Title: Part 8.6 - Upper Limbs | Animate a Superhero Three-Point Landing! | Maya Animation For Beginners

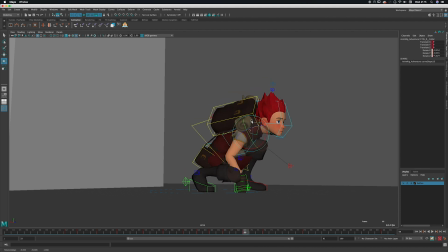497s
Let's have the shoulder rise up as it impacts the ground. It's gone a bit too far there, so I'll just zero that. No, not there. Pull it down here.
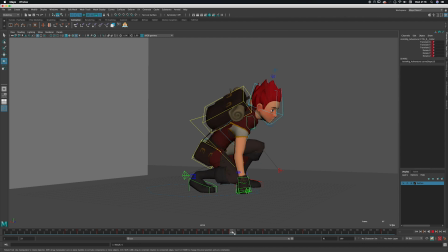520s
So we get a slight bend, and then we feel that shoulder start to kick in. And it's going to feel much more physical.
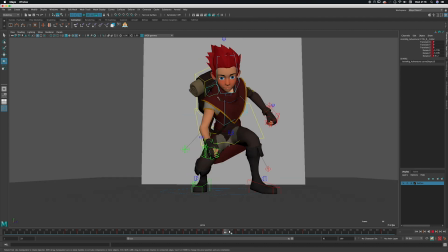532s
Shoulders can be easily overlooked, but they're really important to show physicality and to show emotion and acting. But here we're going to use them to make it feel as though the body is taking the weight
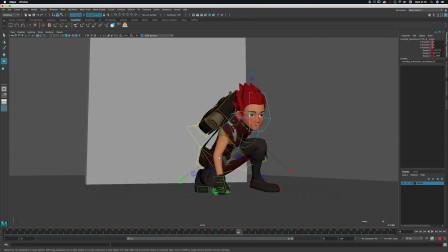545s
and the arm is locking slightly to carry the weight of our adventurer.
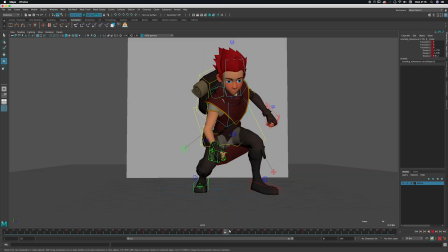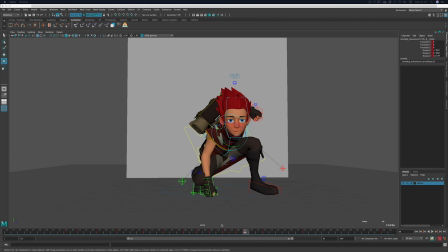559s
Now, in order to get that hand away from this leg, I think we might have to move it into the right.
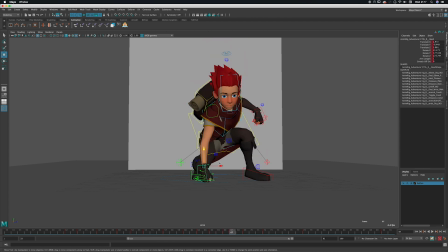569s
So let's have a look in the graph editor and just go to the translate X, and here we go.
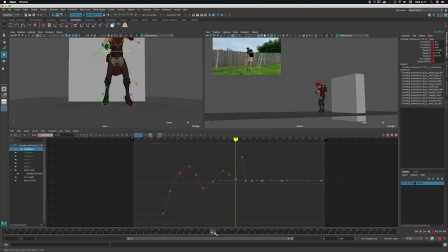576s
We can see it was moving in here, but then suddenly it moves back out. So I'm going to just grab these and move those in, which also has the benefit of just giving him more of the classic 3-point landing.
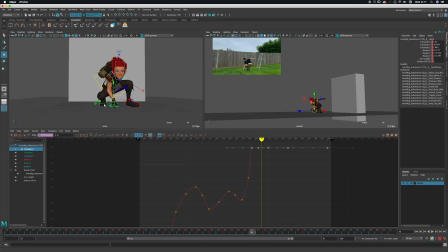594s
So having 3 points of contact and they're a bit more evenly spread to carry the weight.
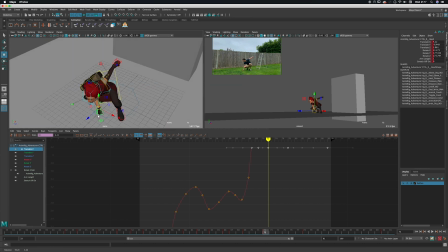601s
It's, you know, it's more of a triangle rather than, well, I mean, I guess it's always going to be a triangle,
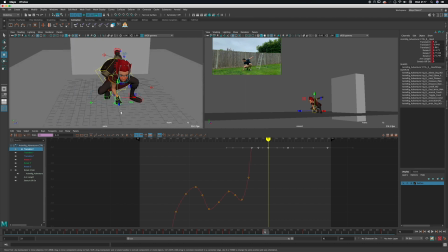607s
but it's nice to have these 3 posts that are supporting the weight above.
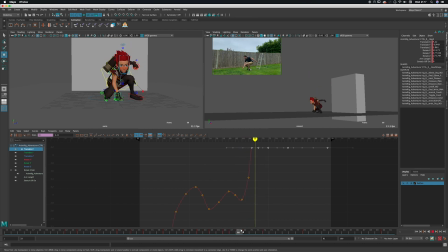613s
And it also means that our arm doesn't intersect our leg. Does look like it's slightly far back in our camera view, so I think I'll just look at the translate Z as well,
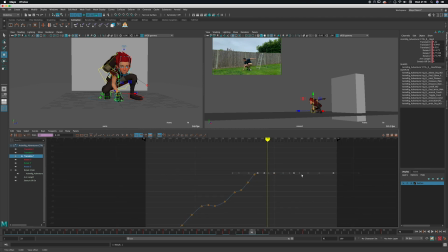633s
and then there we go, just move it slightly further forward, just under his head. There we go, that feels better. It just felt a little a bit far back, like it made him feel a little off balance,
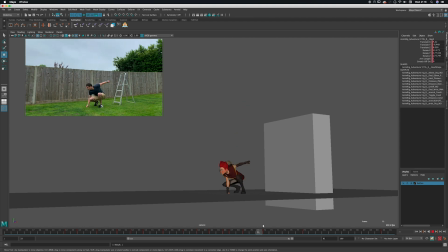648s
so just moving that forward gives him a nice solid base to land on. So how's that arm feeling? Already feeling a lot better.
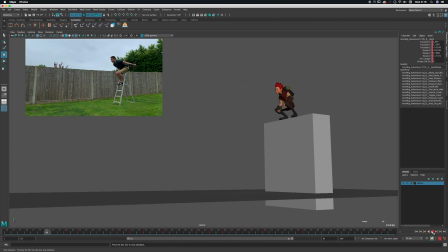666s
So just by cleaning up some poses at the top here, getting it crunched into the body, having a look at these poses as we come down to the ground, and then getting down to the ground sooner. Although I just noticed now as I scrub through, I think that here we could do with
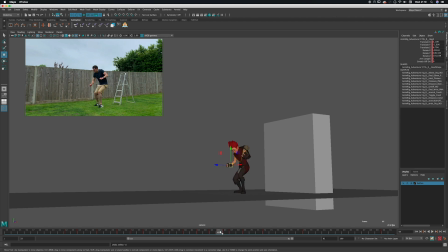689s
having this just start to point down. That's better. And then point down maybe even more. Just aiming a bit truer to where we're going. Boom. Let's move on to his left arm.
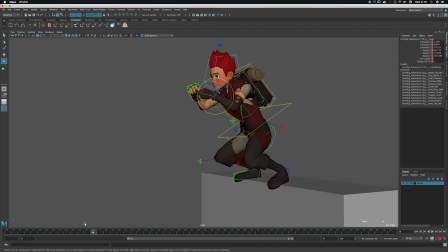708s
We've got the right arm punching up. I think if we just make our left arm just drag a little bit behind, so it's not lifting at the exact same rate. So we can do that quite simply at the beginning, and just, let's put these on flat so we don't get all this wavering.
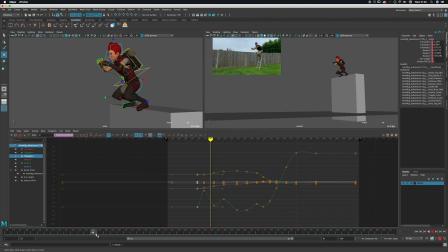729s
We can do that just by slipping the start frame by a frame, so I'm just moving it a frame later. That was just by holding shift and middle mouse dragging to the right.